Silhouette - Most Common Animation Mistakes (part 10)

Welcome back to another FNA. This is part 10 of the most common animation mistakes, and today I'm going to talk about silhouette. That's right, silhouette, being all clear in frame. So there are some classic things you need to know about silhouette in terms of staging and blah, blah, blah, but it's not what I want to talk about because this is the most common animation mistake series.
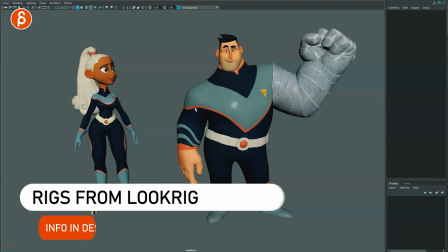[0:22]
So let's go into Maya and show you what I have noticed the most. All right, so we have these two characters here and I can switch over into the perspective mode.
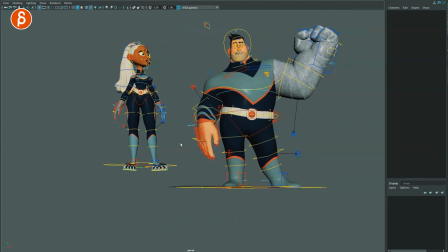[0:29]
And here you have them in all the glory, slightly cheated for this view.
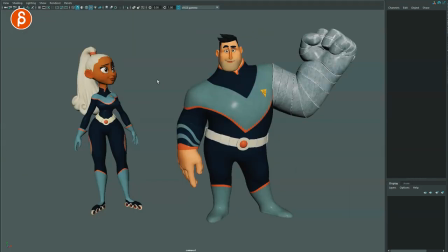[0:34]
Now, one of the immediate things you can do in Maya is hit 7.
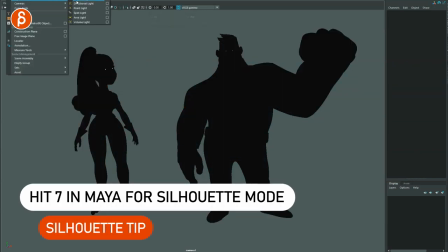[0:38]
So if you don't have any light, so let's go in there and actually create lights, directional light, and you can see this is what happens.
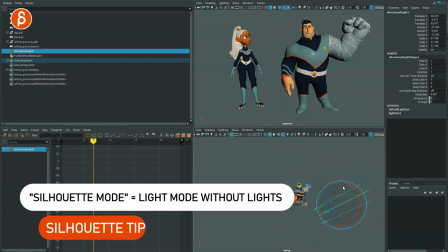[0:45]
Turn on lights here. You can see this is where this is, and you can rotate around and you can see what happens here in terms of the scene.
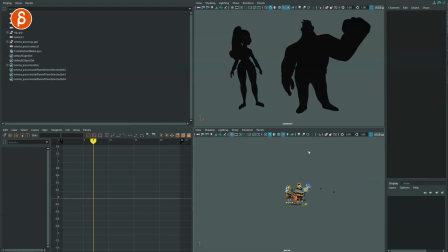[0:54]
So if you do have any lights in there, delete. And this is what you get.
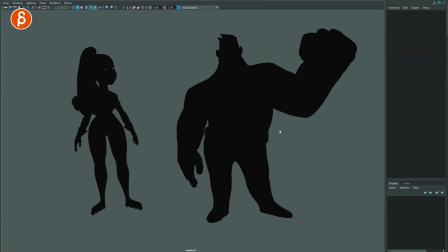[0:58]
So this is an immediate way of doing just an outline, really black on whatever background you have, view of your character, and then you can start posing things out where you have a bit of a nicer silhouette so it's not all squished together like that.
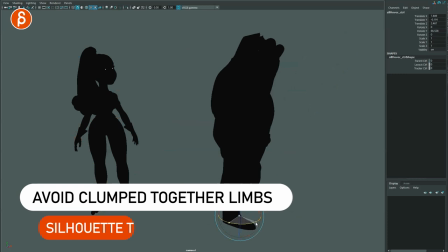[1:12]
If it's a general pose, this might not be the best thing.
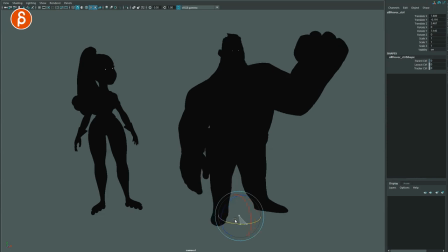[1:17]
I don't know what that is. This gets a bit better. This is a bit better with the arm and so on and
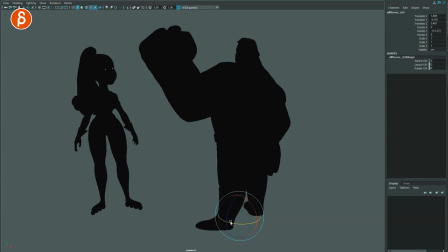[1:23]
so on. You can kind of look around in terms of what does really read the best in terms of my silhouette.
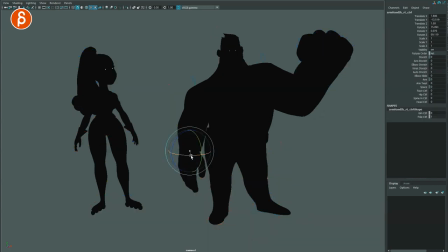[1:29]
That also goes for hands. If you do something separately, this is a classic kind of a triangle pose.
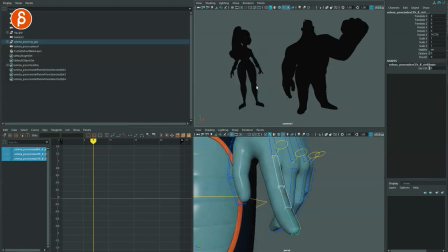[1:34]
This gets a bit, you know, flat and weird. If I grab her fingers and do something absolutely bananas, really
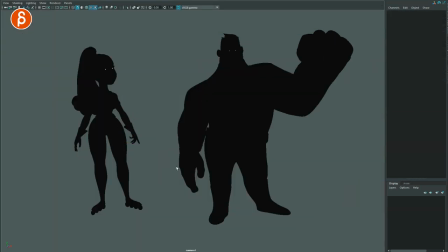[1:43]
nothing good, but illustrating the idea that you want to look at something that's just a bit cleaner like this, depending what you got to do. If it's someone that's freaking out or something where it's a robot that goes crazy and breaks down, sure, if something like that works, this is a bit more appealing, or like a clear outline like that.
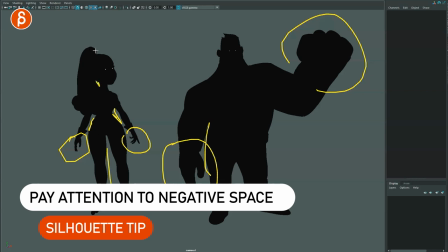[2:00]
You have to think about negative space between limbs and something like this. If someone has hair, just so it's under one big black block here.
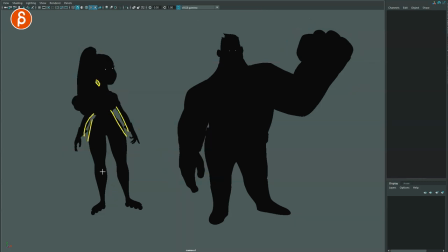[2:08]
So you want to look at negative space and so on. And I know I said this is not going to be general, but this is the general idea for silhouettes. So what am I talking about? The most common thing that I see are elbows that are not turned in a way where you can see the bend of the arm, either down or up.
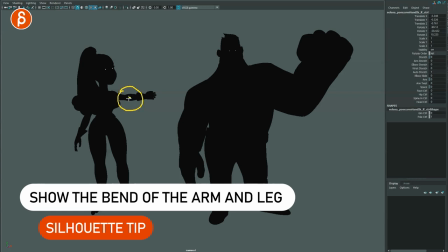[2:26]
The most common thing is to take your elbow and put it exactly towards camera, away from us or towards us.
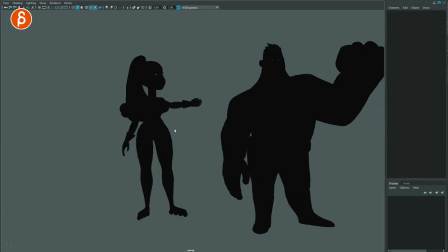[2:33]
And this can be the same thing with the leg, which I can show you later. So here's the difference, right? If we go in here, you can see that this arm just looks very, very short.
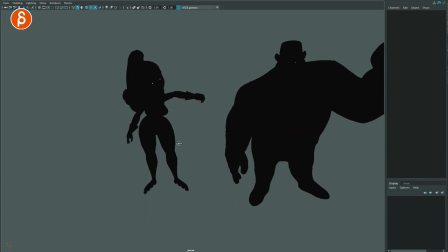[2:42]
We don't quite understand what is going on. But the moment we change the perspective a bit, we understand, this is a bent arm.
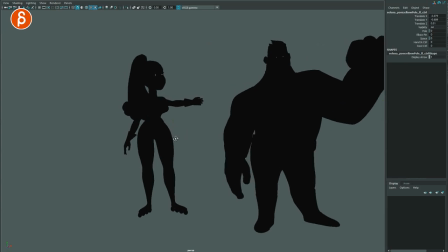[2:48]
So if you do this, right, and we have our pull vector, you need to make sure that your arm is either like this or like that. Yes, you might have breakdowns, and every now and then it could be like this, blah, blah, blah, blah.
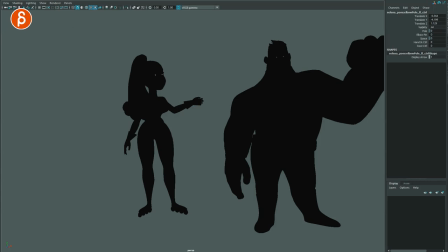[3:00]
But if you are in a held pose, you need to make sure that we see the bend of the arm so we understand the length of it. Because if you don't, like I said, if you don't, then this happens. And this can be really bad if you put your arm like this.
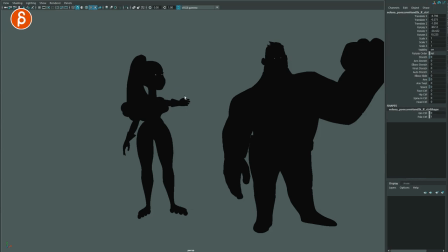[3:15]
It's like, I don't know, is this, yeah, it could be a wooden arm, could be a pirate. But if you pull this down, even this helps.
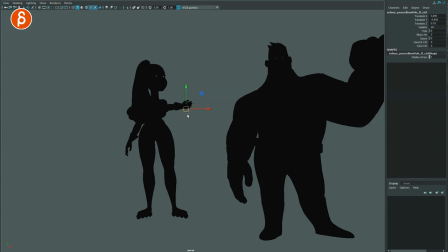[3:22]
I know this is a drastically different pose, but again, you just have to think in terms of readability. So you have to adjust your acting pose potentially, the camera perspective, whatever you have, but this is better. Of course, this looks broken, but I'm talking in terms of seeing the elbow either up or down to understand the bend.
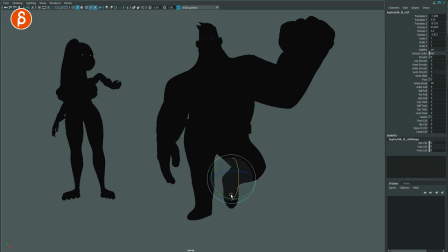[3:38]
So let's take this leg here. Might be tricky because it's kind of a stumpy leg. So let's say do this and do that, right? That's weird. Because it's just very short. Is it, again, a pirate leg? I don't understand. But you take your pull vector and you pull it out.
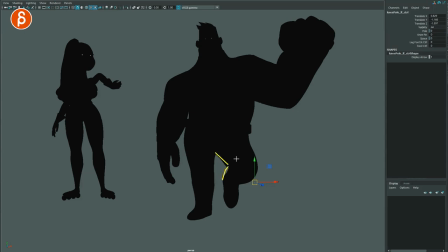[3:53]
Now, again, we understand that there is a longer limb here. This break here tells us, this is a bent knee compared to this where we just don't understand what's going on.